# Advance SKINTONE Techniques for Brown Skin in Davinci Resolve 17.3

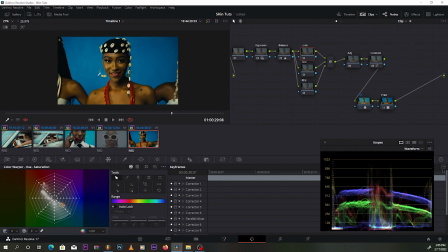[8:18]
You know, making the skin look good is when you have enough separation on your images. When you have enough separation, the skin stands out and it pops in very well. So trying to create separation is something you have to try to understand. So yeah, I'm going to try to create some more separation.
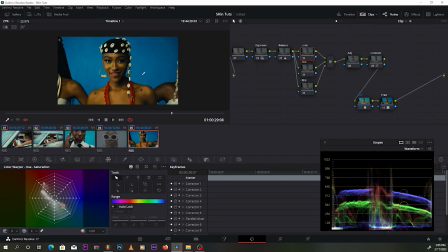[8:35]
I want this blue to be more tealy. So I'm going to come over here and then, you know, looking at my vectorscope, I mean, I already have like very good complementary color, but I want this blue here to be more to the teal side.
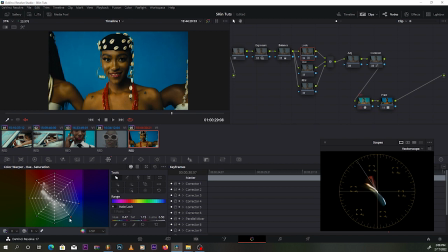[8:51]
So I'm gonna come over here and then bring it down. Just watch, you know, try to bring it down like so.
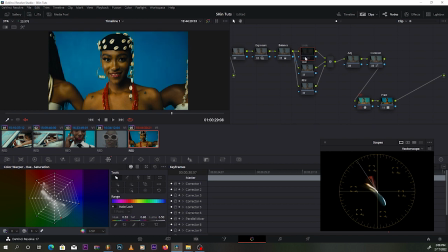[9:03]
You see that? I mean, see the before and after. It's something mild, but it creates more separation. And then I'm gonna come over my adjustment note. Right here, I'm gonna go to my UV saturation.
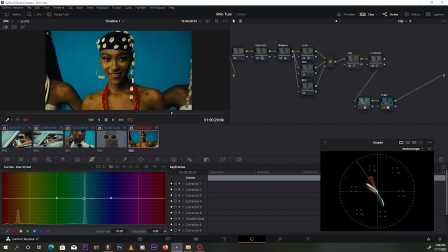[9:19]
And I'm going to say, hey, this blue, I want to take it down a little. Look at what it gives me. I'm going to take it down. I mean, you can take it up, but let's go to a sweet spot. Let's create a look. You can see the before, and you can see the after.
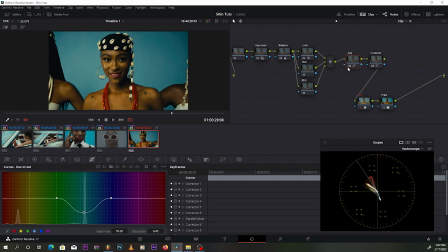[9:39]
You see what just that does? It helps a lot to create separation from this background with the character. Okay, now let's go over to the most important thing, which is the skin.
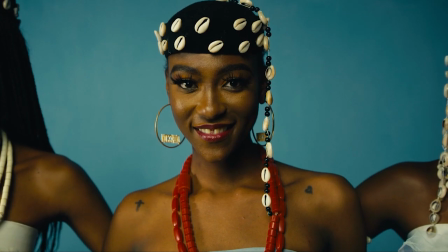[9:50]
Here we can see that it's the grid looks nice, but then the skin it's a little bit too much, you know.
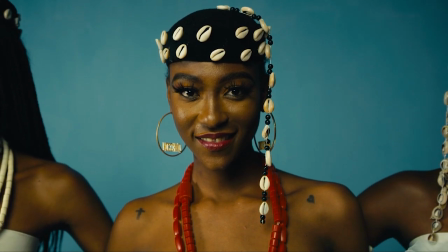[9:59]
So we're going to try to work the skin. And then we're going to select the skin right here.
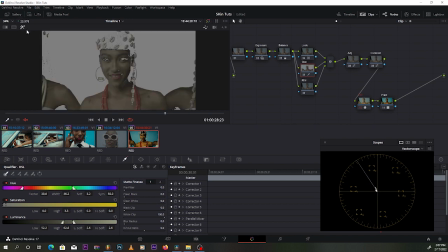[10:05]
And then I'm going to be, okay. Then I'm going to come over here and try to fine-tune the skin. Just try to fine-tune my key to ensure I'm selecting just the skin and nothing else. So right over here, I'm going to show you something I learned some few weeks back,
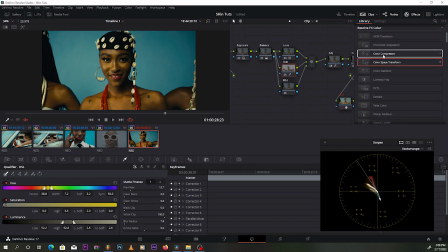[10:25]
and it's how to use the color compressor plugin in DaVinci Resolve. So I use this a lot more now, you know, trying to work on skin because it helps a lot. So I'll show you how to use it. So when you put the color compressor plugin on your notes, just come over here, click the target color,
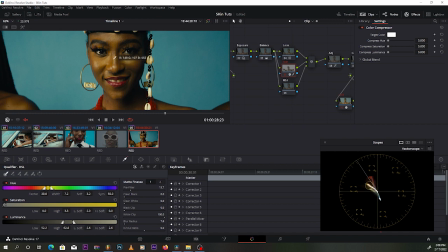[10:43]
pen tool, and then you just come over here and click on a nice part of the skin, let's say here. And then look at what it does. You see that? So if I take up the hue, you see it brings all the skin to that particular hue.
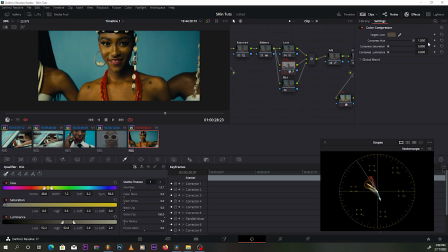[11:00]
See before, and then you see after, see what it does. So if you really want to even see much, you can come over to the saturation and then you see what it does.
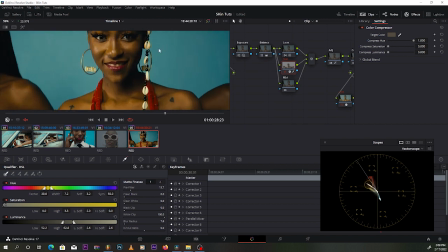[11:11]
But this is not what we want to do. We want to be very tactical on how we use this plugin. So I'm going to come over to the U and then just bring it right up here. And then to the saturation, I'll just take it up a little.
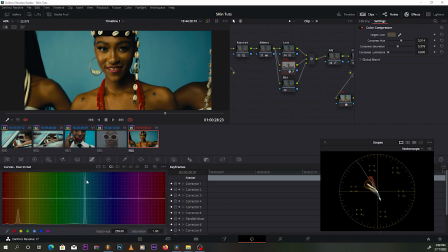[11:32]
Okay, that's nice. And then I'm going to come over to my hue versus hue curve. And I'll try to bring, this is where my skin is, try to bring the hue of my skin up. See, this is where my skin, this is the skin line, and this is where my skin has to be.
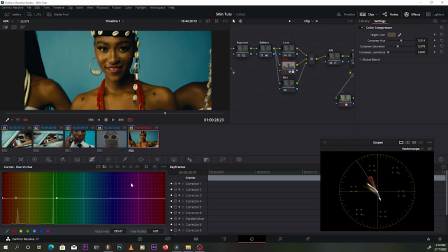[11:51]
So looking at things right now, my skin is really off. So I'm going to try to bring it to the line. What I'm doing, and then you can see now that we're starting to make sense.
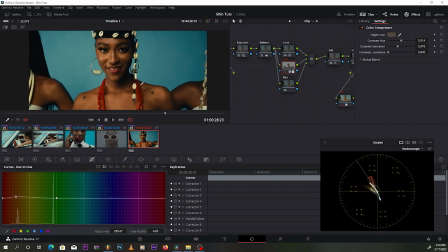[12:08]
You can see we started to make sense, but now I feel like the skin is oversaturated, so I'm gonna bring the saturation of the skin down. I'm gonna take it down a little.